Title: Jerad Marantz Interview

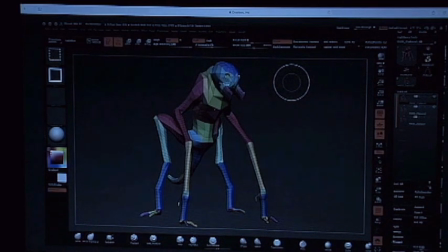(8:21)
It has to resemble the character and I learned that from traditionally sculpting. The rule when working with clay is you rough out the entire design with your hands and before you ever pick up a tool, you set that either maquette, small sculpture, or maybe it's a mask or whatever,
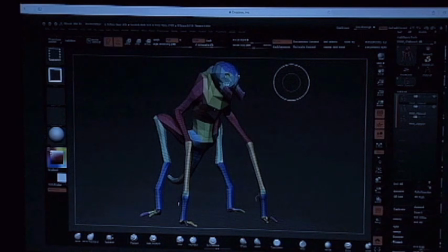(8:40)
you set that across the room, you look at it, and it has to look finished before you pick up a tool and refine it. So the same thing can be applied to working in 3D. So now at this point, I start to up-res, and I start to work out and resolve the head. You can see I'm figuring out not only the secondary form, but the tertiary forms.
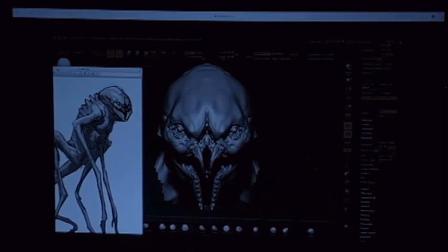(9:02)
I'm I'm adding pores, wrinkles, and I'm trying to nail the character of that face before I spend a lot of time on the body. I want it to live here. There's a saying that you can actually design a creature from the head down. The reason for that is because all of the patterns, all of the textures,
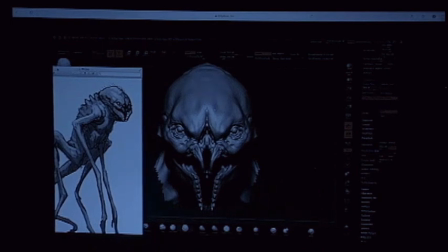(9:20)
everything that you do in the face will repeat itself through the body in order to make a cohesive design. Same thing with a suit of armor, for example. If you were designing a helmet, all of those patterns to create a cohesive suit of armor would end up showing up throughout the rest of the body.
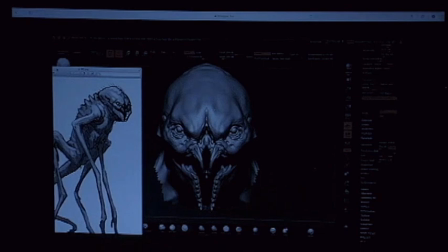(9:39)
The system in which the thing's built, you'd see armor here, armor here, rivets here, rivets here, and it just continues. So those rules apply to almost everything, including props, vehicles.
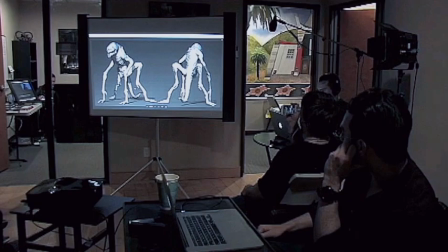(9:51)
And there he is. He's all fleshed out. He's sculpted. Fun stuff.
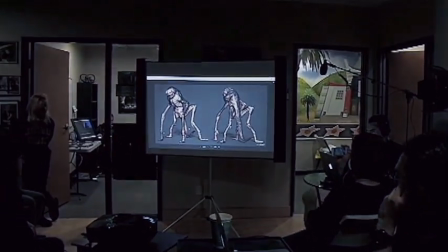(9:55)
and now texture paint and this is taken as far as
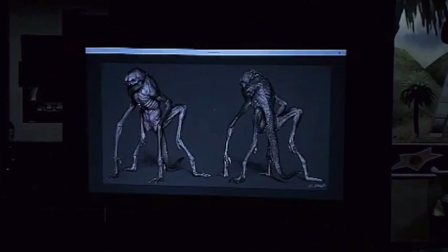(10:00)
I could in ZBrush the initial program so it still kind of looks
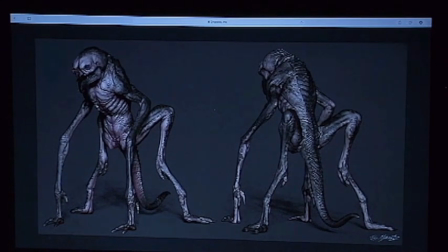(10:05)
like a toy it doesn't have a very strong renderer but it's not bad
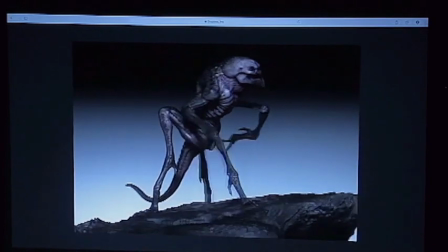(10:10)
here's a turntable so just posing him a little bit just brings him to life and that's
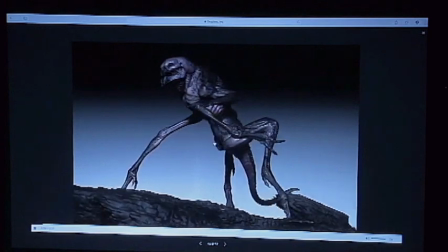(10:15)
really exciting because to get to this stage it takes a while and you're working symmetrically with the character because you can detail one side and it mirrors.
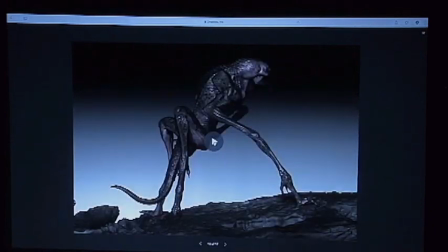(10:24)
But when it's moving, when it's posed, you can really get a feel for the character. Wow. Yeah, it's a fun one. Close-up? Why not? So you can see the face.
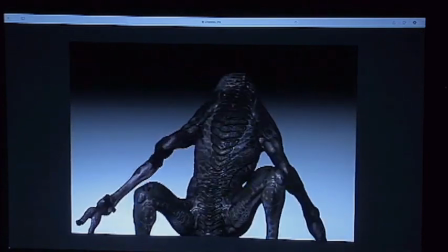(10:36)
You can see elements of the vulture. You don't really... This guy looks creepy.
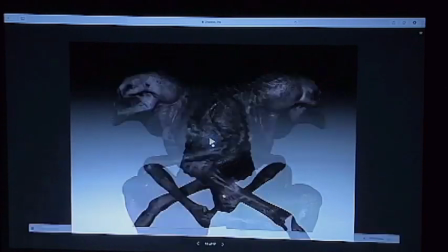(10:41)
And it all reads because it's grounded in the reference,
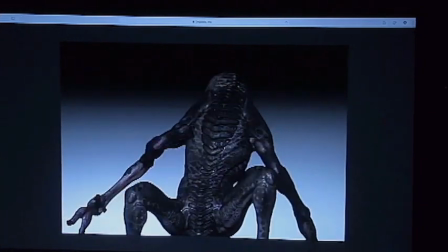(10:46)
in the photos that I gathered and I found a way to combine all of those elements convincingly.
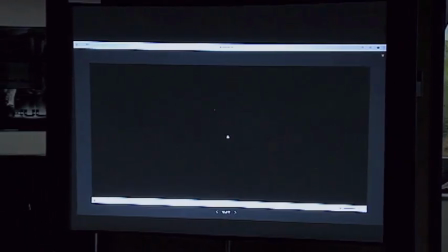(10:53)
Here it is rendered out in Keyshot. So this is a more sophisticated renderer.
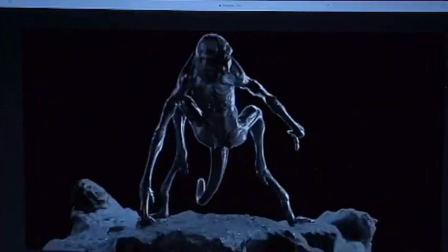(10:58)
It's not as high-res, but you can see the lighting is more realistic, and therefore the character feels more realistic.
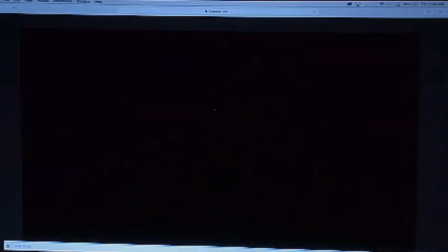(11:04)
I'm now better at renderings. This is a little jerky. But you can see it feels pretty realistic.
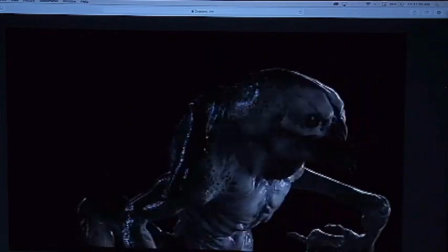(11:13)
So in ZBrush, you saw that first level level, where there were all those colors and it was low geometry, right? So you divide that, and every time you hit divide you increase the density of the model by four. So it was originally at 3,000, I hit divide, now I have 12, that took a while, 12,000 polygons to work with instead of 3,000, and those 12,000 I can take the detail further and I can divide it again and again and again. And the cool thing about this is that I can slide the division all the way back to the first division and I can pose that. So I can pose the model at its lowest density and everything moves very evenly. So you don't have to rig unless you wanted to animate it. Or let's say I have to do a keyframe, a scene from the movie where there are like hundreds of these things. If that happens, then I would rig it using what's called Zspheres in ZBrush, and I'd be able to move it very quickly, save out one, move another one, and just pose it in an environment as quickly as possible. But for one character, not necessary, which is a tremendous relief.